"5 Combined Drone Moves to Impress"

Hi guys and welcome to a new video. I'm Wataya and I'm here to teach you 5 drone movements for you to stand out. I've been flying these drones for over 5 years now and I can tell you that this is a very powerful filmmaking tool. These camera movements I'm gonna talk are very different from what you've seen in so many travel videos.
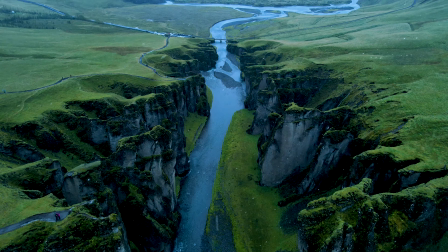So let's get started. First of all, your drone shots must enhance your story.
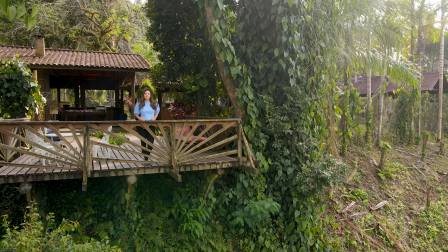It must establish where you are to the viewer, and don't be afraid to delete your footage if it doesn't help you to develop your video.
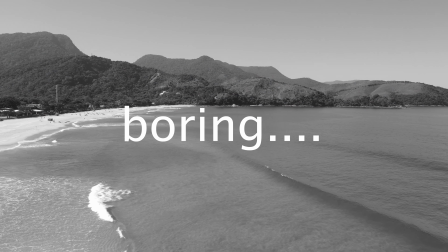Otherwise, your audience will feel bored with your drone shots. And try to film some actions during the shot as well.
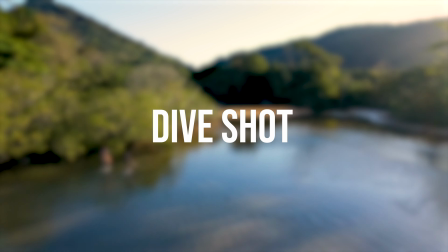It makes your footage more dynamic. And for the first movement is the dive shot.
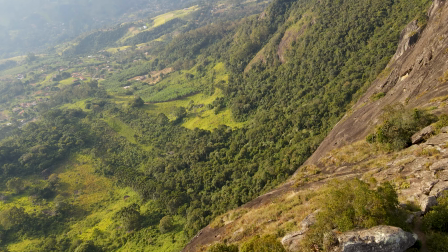You can use this type of camera movement to enhance the height of the subject.
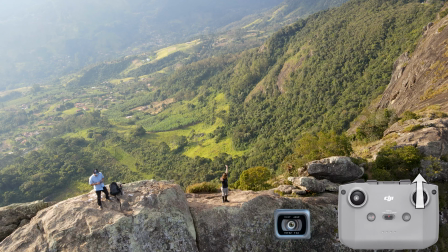And to achieve it, you only need to go forward, down, and then tilt your camera down as well.
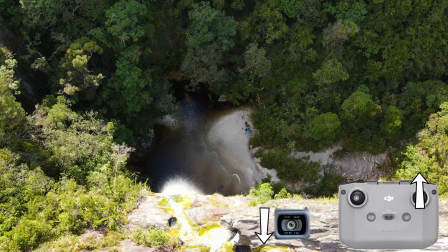You can also do it in some waterfalls. In this case, I just went forward and then tilt my camera down.
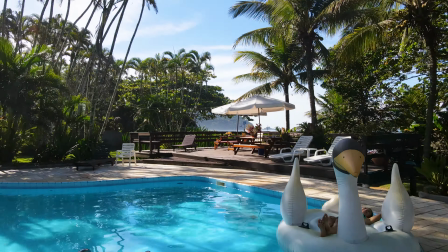You can use the low angle shot to give more movement to the footage.
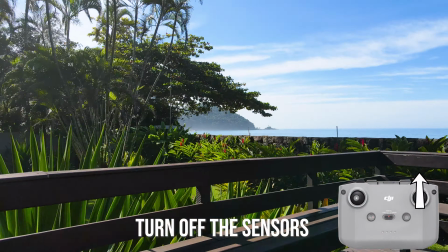It's very simple but powerful, because there's always something new passing through the image,
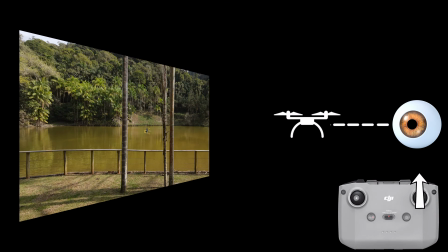and to avoid crashing your drone, you must be behind it and in your eye level. And don't forget to turn off the collision sensors.
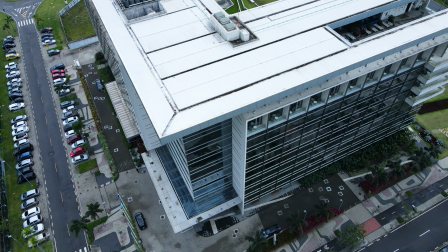This movement is kind of a review shot but backwards.
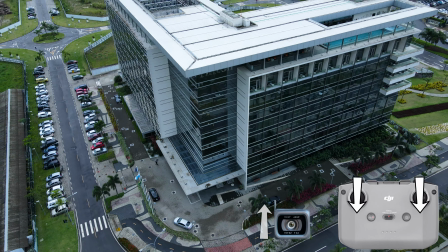To get this result, you must go backwards and then down and tilt up the camera.
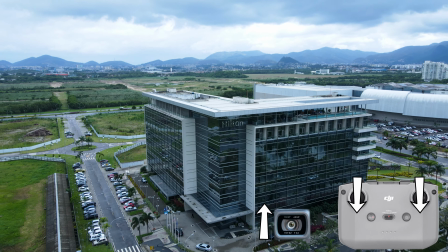I found it easier if you try one movement at a time. In this particular one, I went sideways as well.
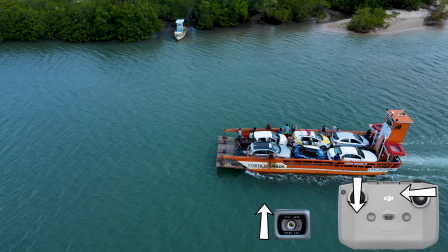You just need to match the same speed as the boat and then go backwards, downwards, and then tilt up the camera.
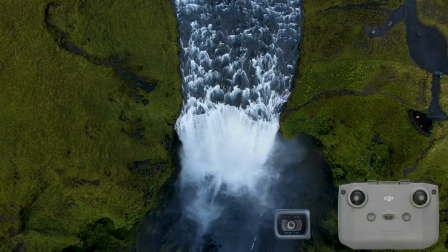As you can see, that's my favorite one because it gives a very nice perspective of the subject.
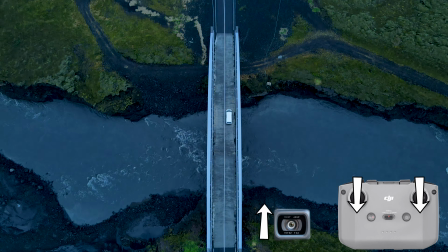Even a car passing through a bridge is beautiful to watch. In this flight, I went further.
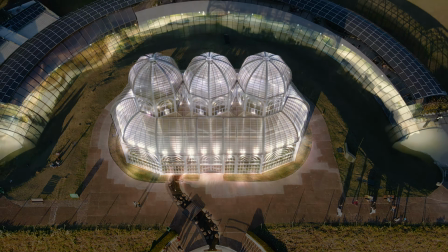I filmed in the daytime and then I waited until it's dark. I marked some spots to be in the same position, and that's the result.
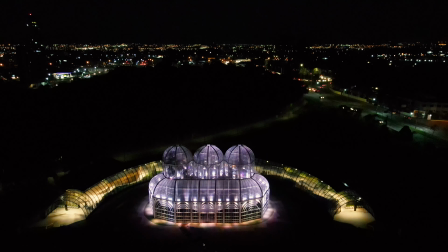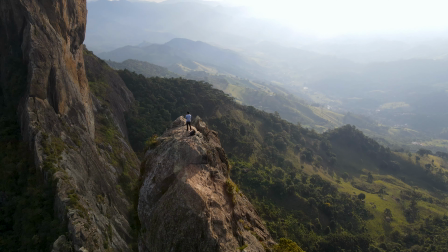This fourth movement is a classical orbital with something extra.
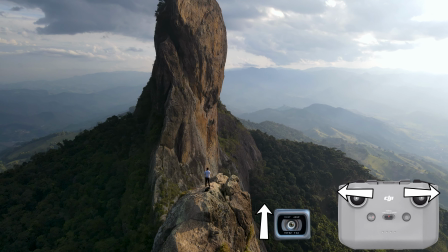I tilted the camera up to reveal this stone. It's a massive stone, so I had to move the camera in order to include that in the composition.
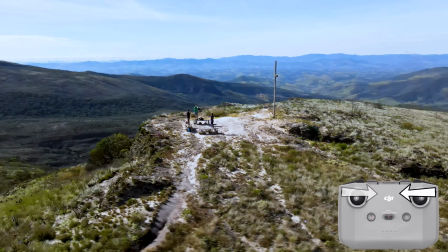In this case, I flew low to the ground to get the foreground moving fast, and it feels more cinematic.
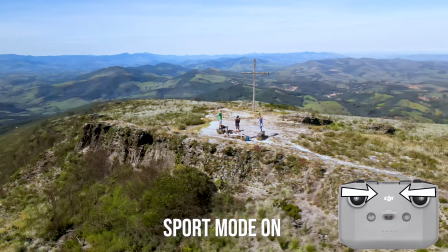In this case, you must use sport mode.
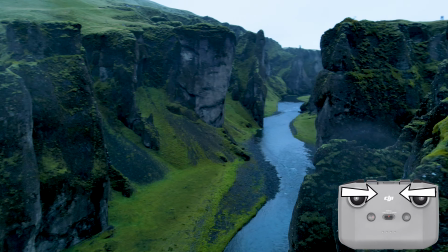You can use this movement to reveal something bigger. It's a composition trick to surprise your audience.
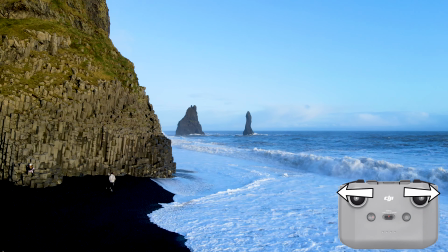Be aware when flying sideways to avoid crashing your drone, and always check your surroundings before making a movement.
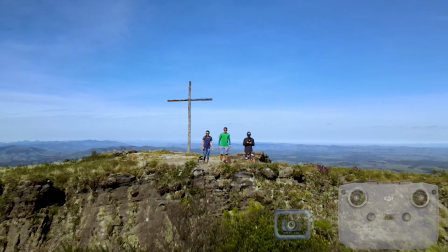That's an extra movement for you guys, and this is the review shot.
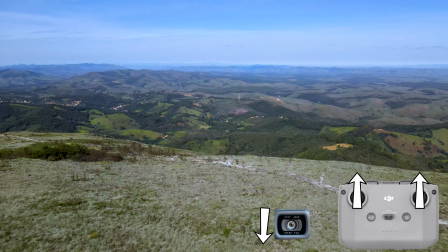Just fly upwards, forwards, and then tilt your camera down. It's interesting because you reveal something new to the audience. Let me know your thoughts in the comment section down below. If you found it helpful, please share this video, subscribe, and hit the like button. And I see you in the next one.